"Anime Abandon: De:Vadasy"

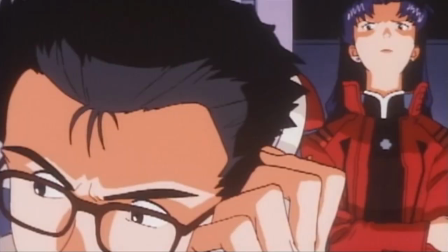50s
Where do I even start? Of the numerous bits and pieces of the Evangelion Fallout,
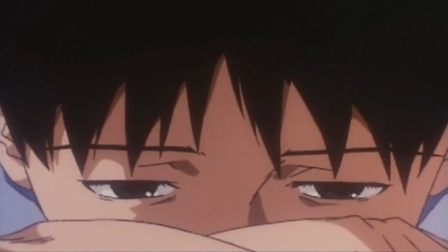55s
the most prevalent and lasting has to be the many copycats that were developed to catch the comet's tale that was Ava's success.
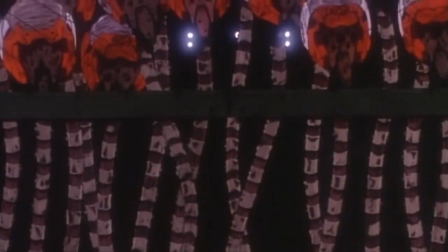62s
Between the years of 1999 to 2004, there was a boom period of shows that obviously owed a lot to Anno's work.
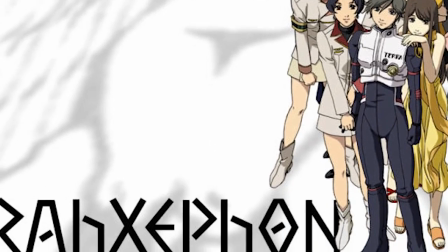70s
Some were able to elevate themselves well beyond the title of derivatives, such as Razavon, and some didn't. And in Devidozzi's case, that's putting it charitably. Calling Devidozzi an Evangelion ripoff would be accurate,
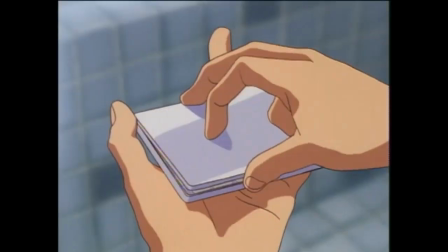84s
but it completely undersells just how abysmal this soul-crushing, dour, way-over-its-head lump-of-pig-shit really is.
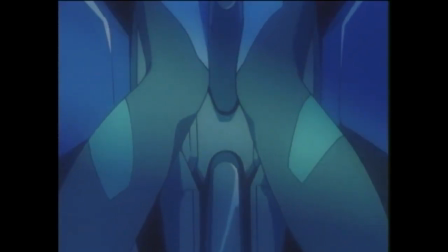91s
It's the kind of horrid that doesn't even scrape the notion of so bad it's funny. It's just a miserable,
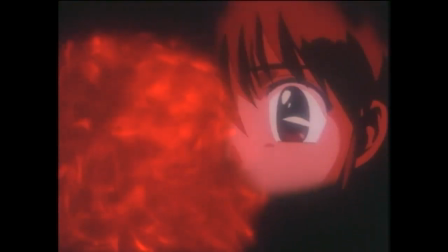97s
worthless fucking show that's hopelessly out of its depth and tragically lacking in self-awareness.
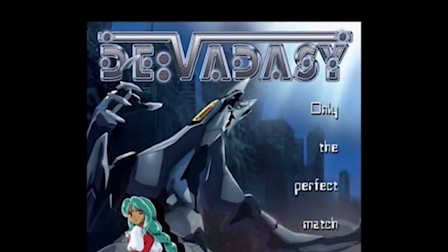102s
but at least it has the single dumbest name of any anime I've ever covered.
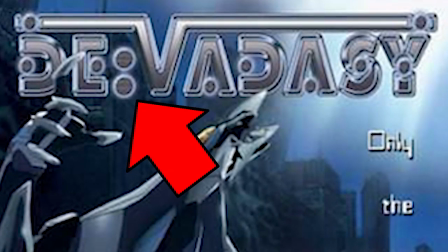108s
Devadazi. Complete with pretentious colon for maximum stupidity. And great choice for the title font, guys. It looks like you spelled it with unknowns. But still, at least it's not as dumb as some of the titles of video games I used to review. Seriously, R to Nell of Kogga? Nell of RCL? There's only two real words in that verbal diarrhea.
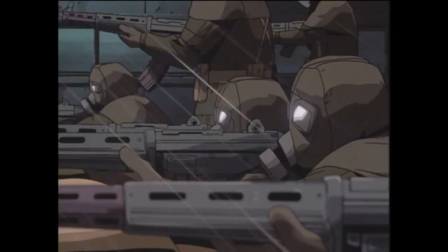128s
The anime opens with an erratically cut beginning, where the story just basically throws the viewer into the fire without any regard to worldbuilding or coherence.
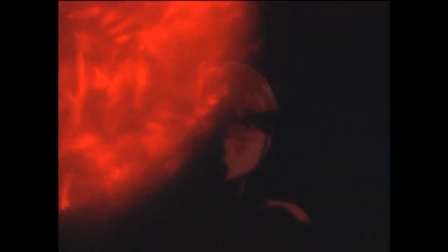137s
Not that we need a lot of input to know that these are aliens and that this robot is Devidazi, and it's being piloted by a dickhead kid.
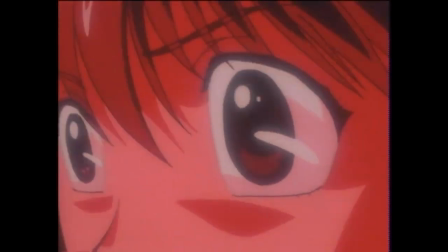144s
But because we don't know much else and are expected to gleam meaning from obtusely animated shots of characters in
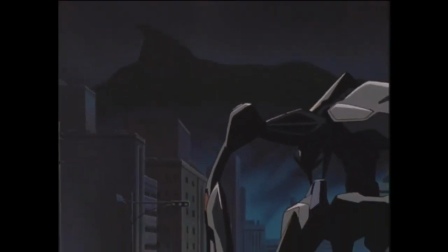150s
the negative zone writhing or visceral but thematically puzzling shots of their internal musculature around their lacrimal,
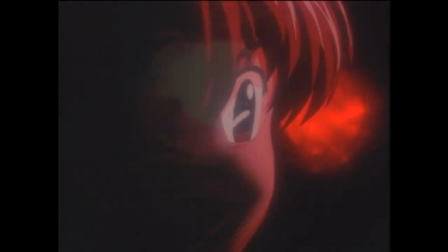155s
the story fails to grab the audience's attention.
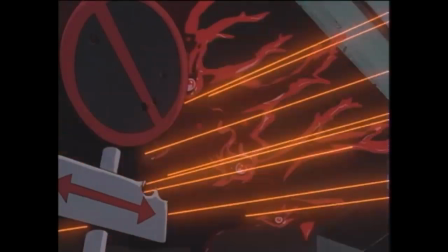159s
You can have all the faceless, nameless soldiers in the world killed off for the violent spectacle of it, but if we don't know who these characters are, how can we be expected to care? And believe me, when you do learn about these characters, the last thing you want for them is to survive.
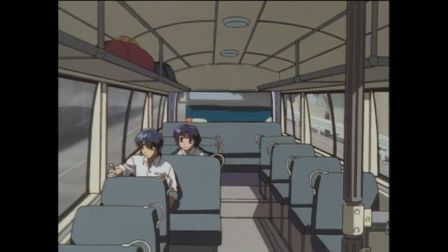174s
But this scene appears to be nothing more than a taste of what's to come, as the show slams on the brakes and dials back the story a hundred days before all of this,
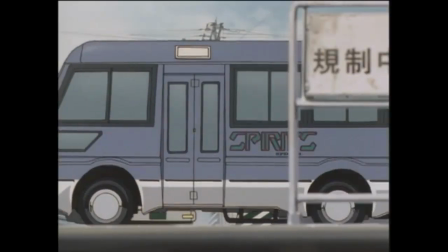182s
when not Shinji and not Asuka are arguing about truancy.
What's the point of going to school now?
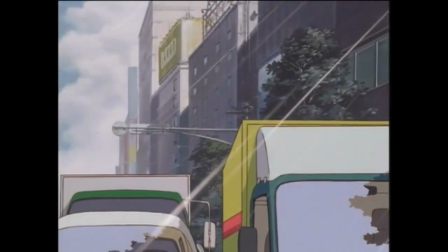188s There you go again.
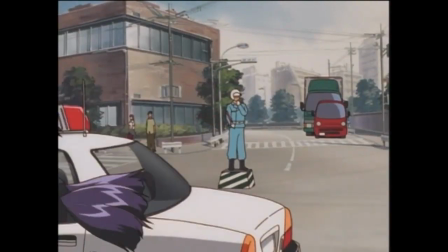192s You have to go to school. Since when did you become my guardian?
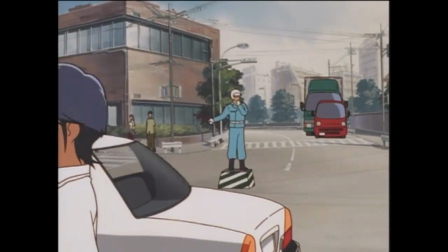197s Ten years ago. Why don't you take school more seriously?
Oh, gee, what a surprise. The little douche's mom is probably dead. I say probably because the anime never explicitly states or makes it clear. which is a shame because I would have loved to see Devadazi's version of this guy.
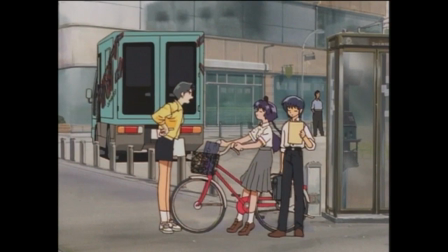221s My arms are getting tired.
But it's not long before we meet the show's version of Masato, who just happens to be recruiting in the area for Spirit, a government-funded organization that are fighting off the alien threat.
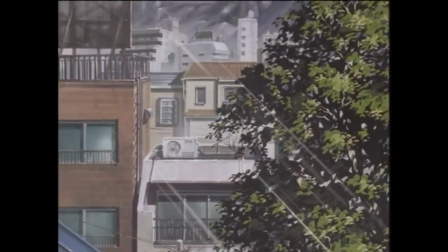233s
Why, oh why, is the Earth Defense Force handing out flyers on street corners like they were fucking Greenpeace?
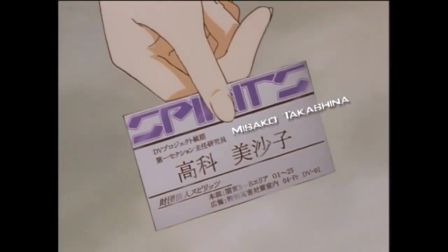241s
And just to piss me off even more, Not Misato's name is Misako.
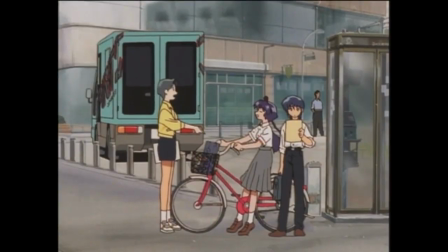246s
And Spirit? Well, guess what Saley is German for? Soul. Or Spirit. Why not just give Not Shinji a pet puffin and name him Puff Puff while you're at it? I've seen more subtle nods to better anime and fucking Ruby. And they have a goddamn corgi named Zwei for crying out loud.
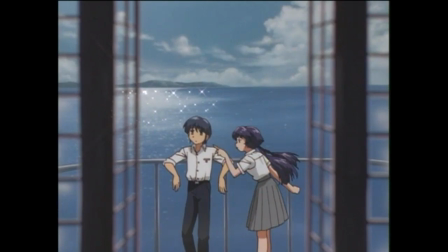264s
Not Shinji decides to join Spirit because, get this, it means he doesn't have to go to school anymore.
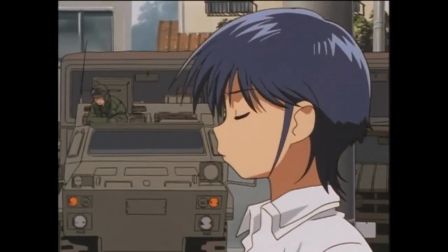269s
Our hero, ladies and gentlemen, Ferris Bueller by way of Shinji Ikari, who also can't stop awkwardly staring at girls' butts and skirts. And this is where the anime goes from annoying to confusing reprehension.
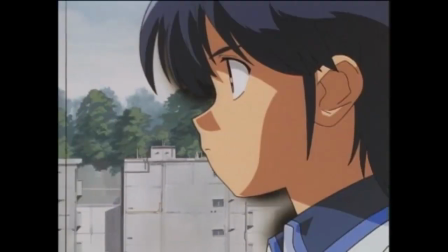284s
Which is a phrase I never thought I'd say. Not Shinji and Not Asuka are introduced to Not Sele, and are quickly interviewed to see if they can mate with the program.
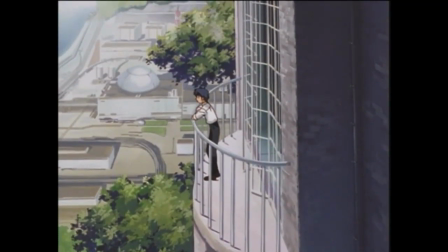292s Do you think that kid can finish the program? Well, you never know. Maybe he might turn out to be just Amala's type.
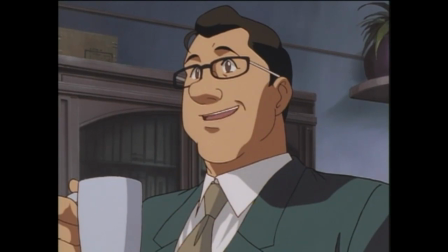299s Who knows?